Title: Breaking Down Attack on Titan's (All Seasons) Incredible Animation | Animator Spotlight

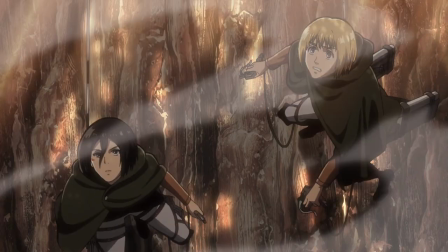Getting the band back together after all that time isn't as easy as it sounds,
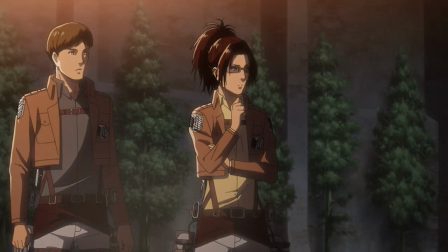especially since most of the crew don't actually work for Wit Studio, but are instead either freelancers or work for other companies.
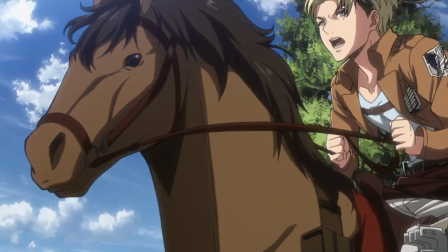It wasn't just them, either. There were plenty of new faces as well,
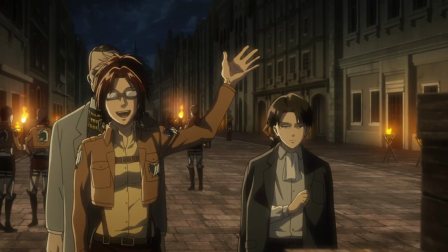largely made up of animators who had seen the show in 2013 and enjoyed it so much that they were eager to contribute to its second season.
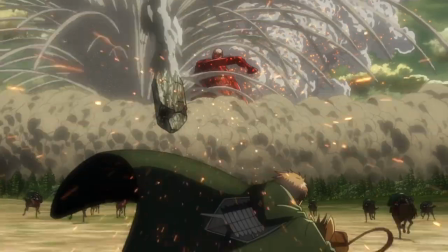After this large gap, the team returned with a singular message, we've still got it.
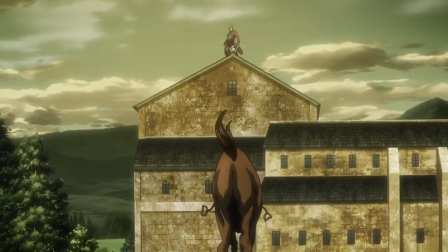Horses are regarded as being infamously difficult to animate, but Takuma Ebisu, the newest action director to the show,
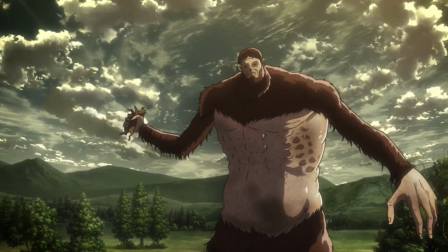made an immediate impact by having the Beast Titan chuck one into a house, shifting the thick outlines for extra effect.
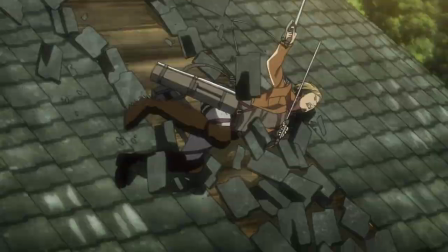In this season, the role of action director changed somewhat. Instead of just creating a load of animation that would form the inspiration for the rest of the show,
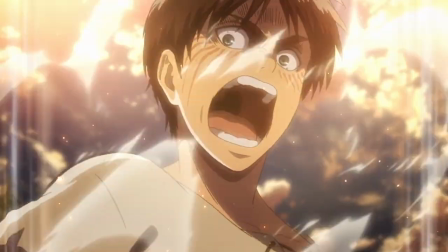this time there was so much action that their focus was instead on revising cuts by the rest of the staff.
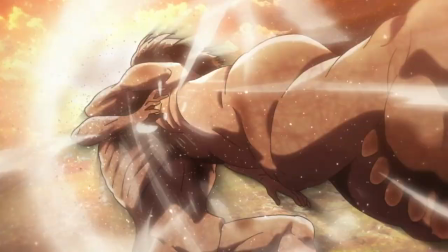But of course, this didn't stop their animation arms race,
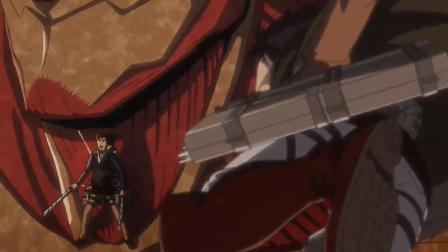with each of the action directors reading through the manga to call dibs on scenes well before anyone was even thinking about them.
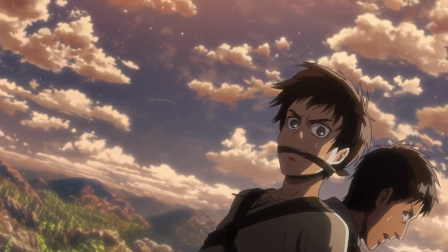Arafumi Imai has said that this was the season where he felt like he'd ran out of ideas.
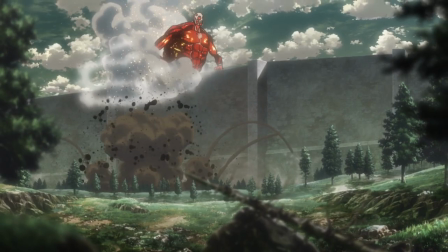But that's the problem with genius animators. They can get a bit too humble.
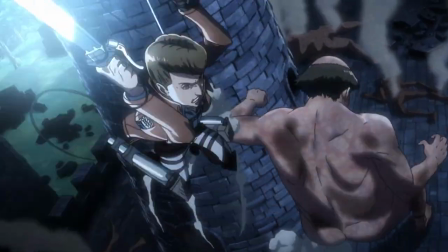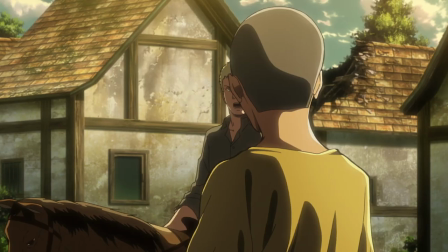This season was an improvement in a lot of ways.
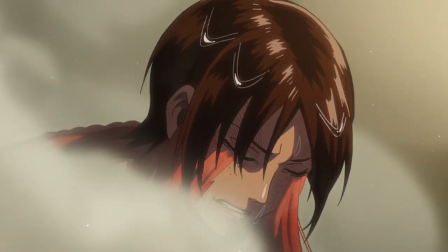Firstly, there were a lot less stills, with the show's excellent animation not just being reserved for its action set pieces.
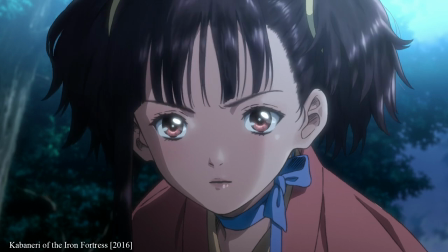And these were given an extra oomph thanks to the team's experience on Carbonary of the Iron Fortress.
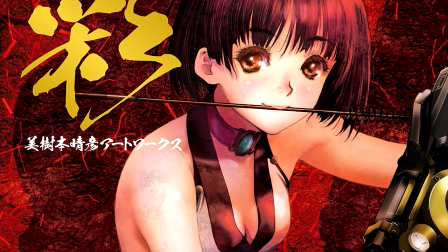During that show, they were working with esteemed original character designer, Haruhiko Mikimoto.
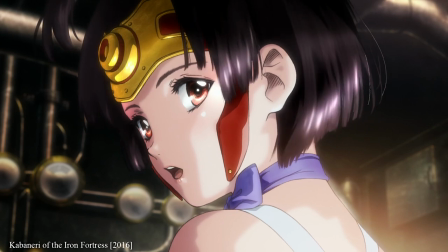And so to retain that appeal, they established the new role of makeup animator,
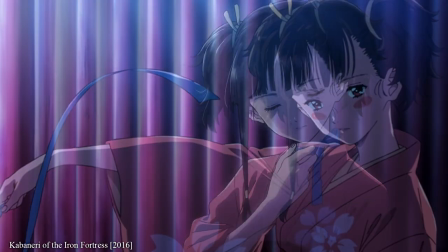where their job is to digitally go over completed shots, adding texture and sheen.
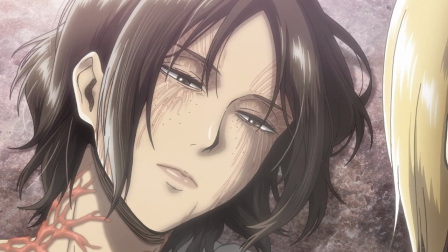And so this same process was used in Attack on Titan's second season as well,
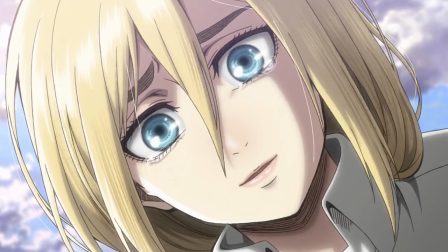enhancing the detail of Kyoji Asano's character designs in close-ups, as well as a few of the Titans as well.
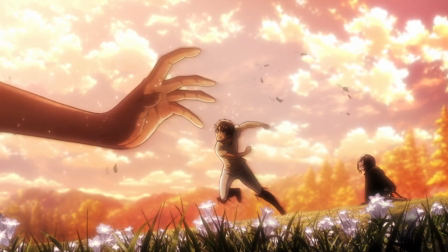The artwork in Attack on Titan has always been a highlight,
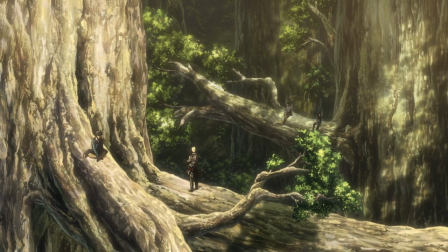from the anime designs to the background art created by the newly award-winning Shinichiro Yoshihara at Studio Biho.
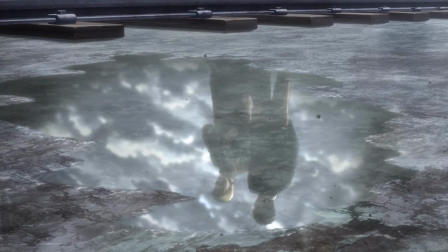It's a world that's just nice to look at.
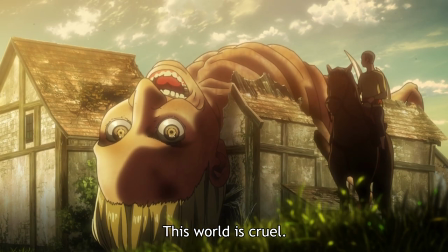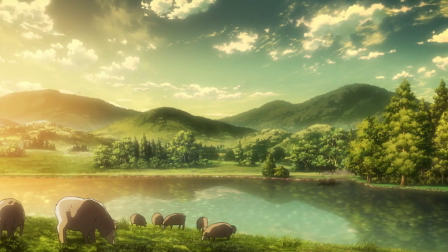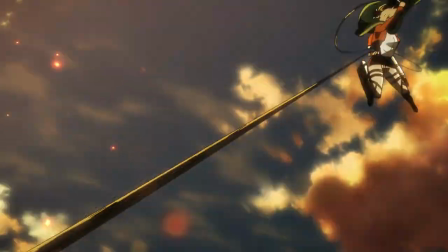Season 2 was perhaps the best Attack on Titan has looked, but they did end up finding some concessions.
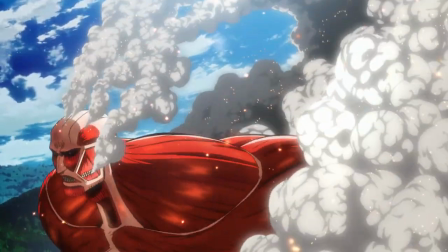The action animators had gone above and beyond to keep the Titans in full 2D, which as we now know, is harder than it sounds.
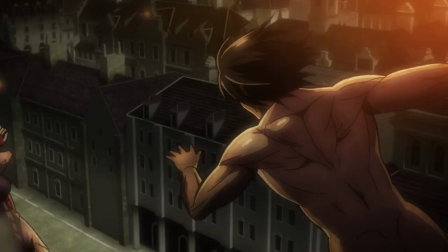These big boys have a ton of detail, and by Season 2, it made more sense to have the Colossal Titan, the most detailed big boy in CG.
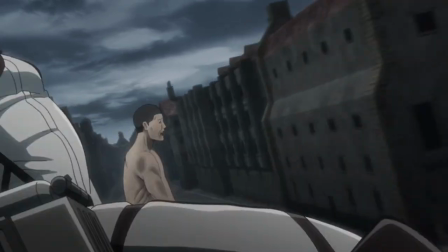Shuhei Yabata and his team at Madbox had become renowned for their work on the 3D backgrounds and set pieces of the show,
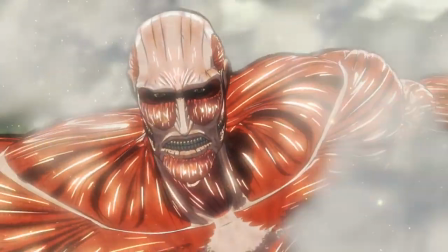but when it came to the Titan, coming from much of the same team as Overlord's gormless goblins,
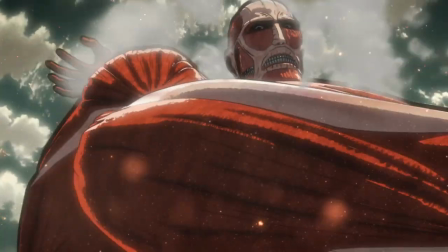it came out looking kinda lame. They do make the best of it though. In Episode 7, storyboarded by ex-UFOTABLE director Takeyuki Hirao,
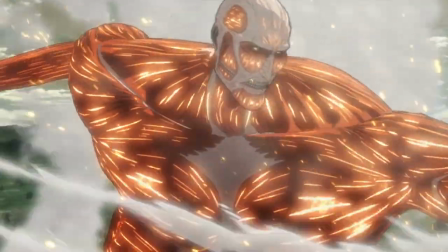we see the characters spinning around this CG monstrosity in epic one-shots, which would have been almost impossible to achieve in 2D.
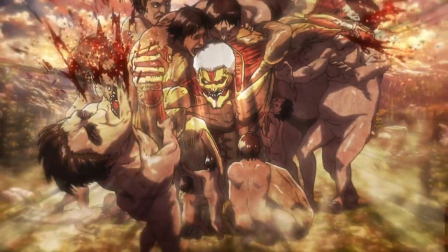Likewise, the Armored Titan with a similar amount of detail was also a victim of concessions.
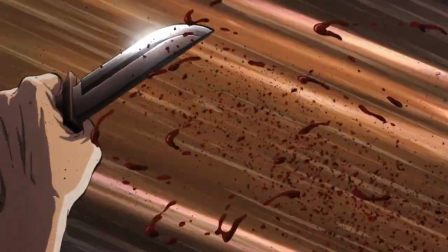These guys didn't appear too much in the first season, but Season 2 was struggling dealing with having them constantly turn up on screen.
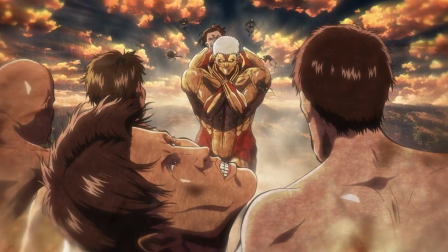In the case of the Armored Titan, many of his scenes have him either entirely still, or have his movements feeling somewhat janky.
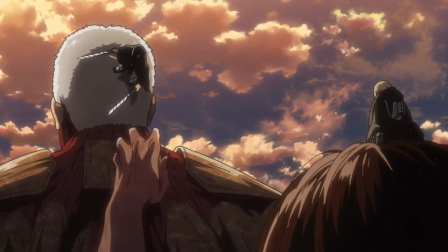When you animate this big boy, the animator has to draw every individual plate of armour on every single frame.
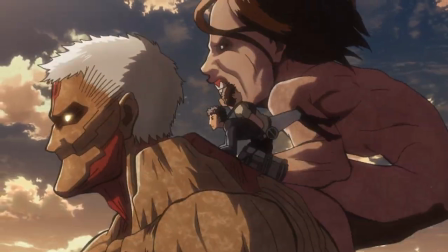It's kind of a nightmare, and it's one of the reasons shows like Berserk end up being in 3D.